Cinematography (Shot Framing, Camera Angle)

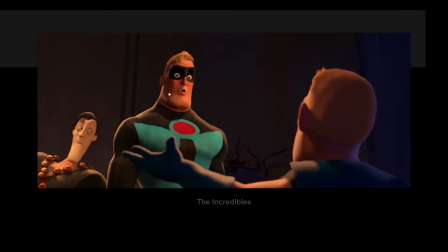991s
Okay, very subtle, but we're down at Buddy's level, and Mr. Incredible is much larger and much more powerful and prominent. So that subtle play of where we're at with the camera and looking up at characters is establishing like a hierarchy between their power in this.
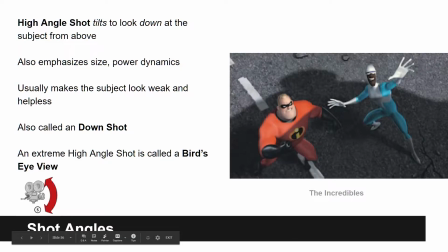1008s
A high angle shot would be the opposite. So this is where we're above the characters looking down at them and the camera is tilted down. So this would be also be called a down shot. So in this case, what we're looking down on typically is supposed to be shown as being weaker. So Incredibles, again, Mr. Incredibles in this case, because we're up higher looking down on him,
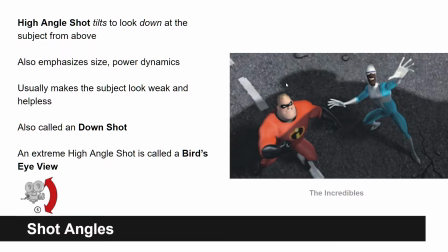1025s
he also feels like he's beneath us or he's somehow losing his power or powerless. So extreme version of this would be when we're up really, really high looking down, and that's a bird's eye view, as if you're at a bird's level.
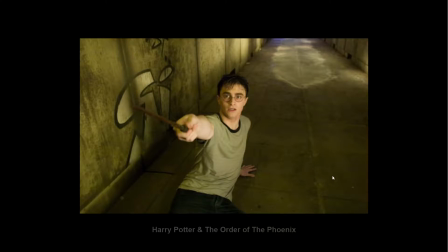1039s
So here's a down shot of Harry Potter, right? So in this case, he's fallen to the ground conveniently so that it feels like we're about to like come up on him and like grab him like a Dementor.
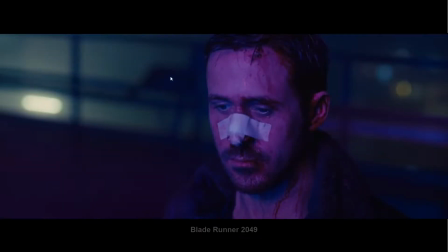1051s
Here's from Blade Runner. Here's an example of a very subtle down shot, right? So we're above Ryan Gosling, looking down on him because he's kind of in a moment of weakness and he's not in control.
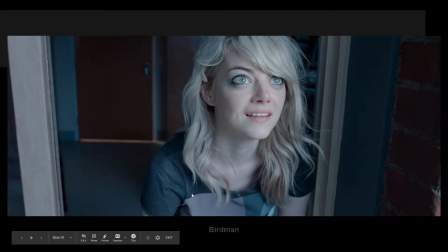1062s
This case, Emma Stone's not necessarily supposed to feel powerless. It's supposed to kind of show her looking up into the sky. And so we want to see that connection of her eyes and see what she's like, kind of feel like we're sharing that moment with her because she's looking up at the sky at her father flying away.
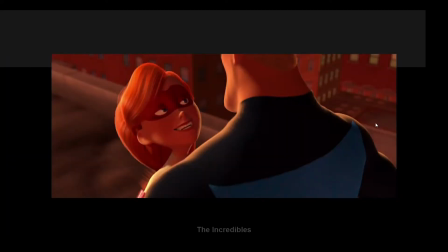1078s
It's convenient for us to be higher looking down on her. In this case, again, we have a similar to Buddy and Mr. Incredible. In this case, it's not meant to be a power dynamic issue necessarily. It's not supposed to show that these characters are, you know,
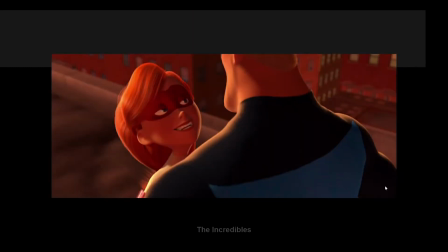1094s
necessarily, one's more powerful than the other, but it's just a interesting or fun interplay between their height differences as a couple and as characters.
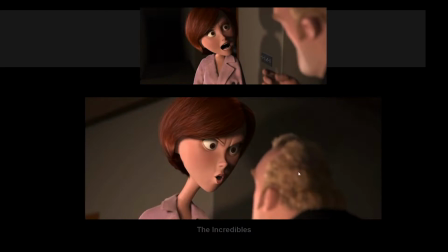1103s
Here we have the same argument between two characters, and we actually start off at a level where Mr. Incredible, just due to his height, is larger, and also in the argument, he has a little bit of like stronger ground at the beginning, but she literally uses her superpowers to get larger than him,
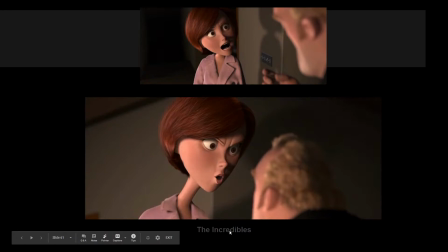1120s
and he becomes weaker and more feeble as she starts to dominate the conversation. So that start off that as a down shot, and then it moves into an upshot. And so when the down shot, she's a little bit lower, and then the upshot, she's gained the higher ground.
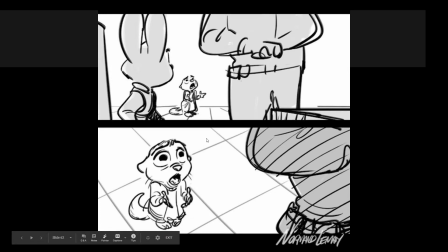1135s
Same issue here, right? We have a weaker, physically weaker character and a more timid character story-wise compared to this cop who's this giant,
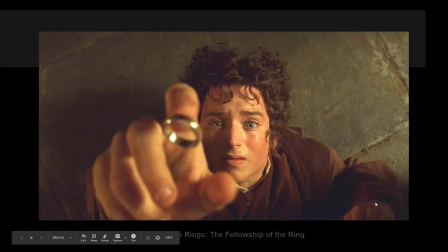1143s
apex animal, and so she feels very helpless. So in this case, we've been talking about tilting the camera.
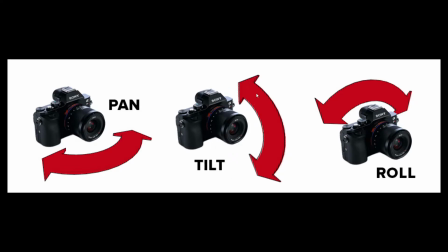1150s
So for the most part, the camera's just been moving up and down, moving left and right. Tilting the camera is when we're looking up and down, right? Like nodding your head. Rolling the camera would be something like you're touching your ear to your shoulders, right? And so normally a camera isn't rolling at all, but as soon as you start to tilt the camera,
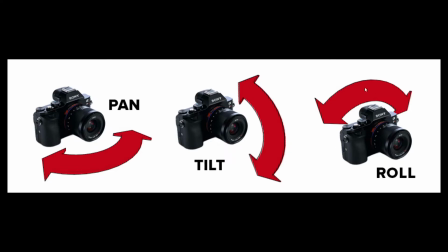1168s
then you're rolling it as if you're, again, rotating your head to touch your ears to your elbow or shoulders.
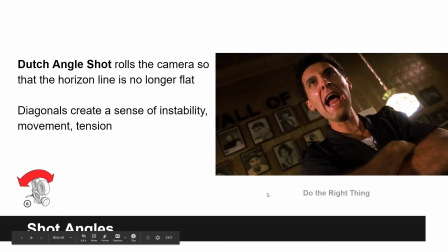1175s
So this leads us to the Dutch angle shot. And so most shots are just neutral shots, but a Dutch angle shot is where that camera is now being rolled, right? And what the effect it has is that horizontal and vertical lines that exist in our world, like the horizon or just the walls in a room, all of a sudden are no longer vertical or horizontal,
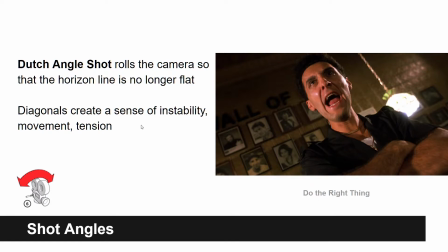1194s
they're diagonal. And this creates a sense of instability, as if, if someone was pushing you back or pushing you over in a chair, all of a sudden everything's starting to go off kilter. You get that same sense when you see a movie where the camera angle starts to become, another word for this is canted, but a Dutch angle shot.
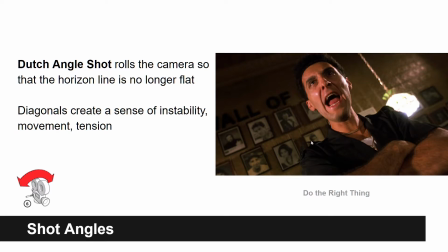1210s
All the angles in this space that were used to being as stable are no longer stable, and we feel a sense of unease and tension or dynamic.
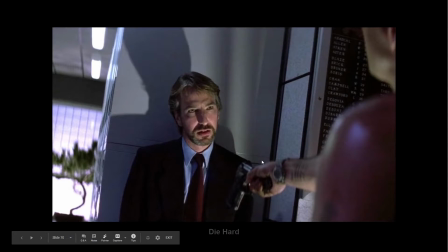1218s
It just becomes dynamic. So here's Die Hard, very subtle. These are starting to go um, diagonal, and that's because we're getting a moment where the bad guy's about to get an upper hand, so it feels tense and dangerous.
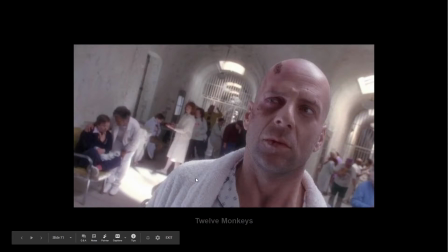1231s
Here's another Bruce Willis movie, 12 Monkeys. He's in an insane asylum, so literally it feels like he's kind of going crazy. He doesn't feel comfortable, and we're not supposed to feel comfortable either.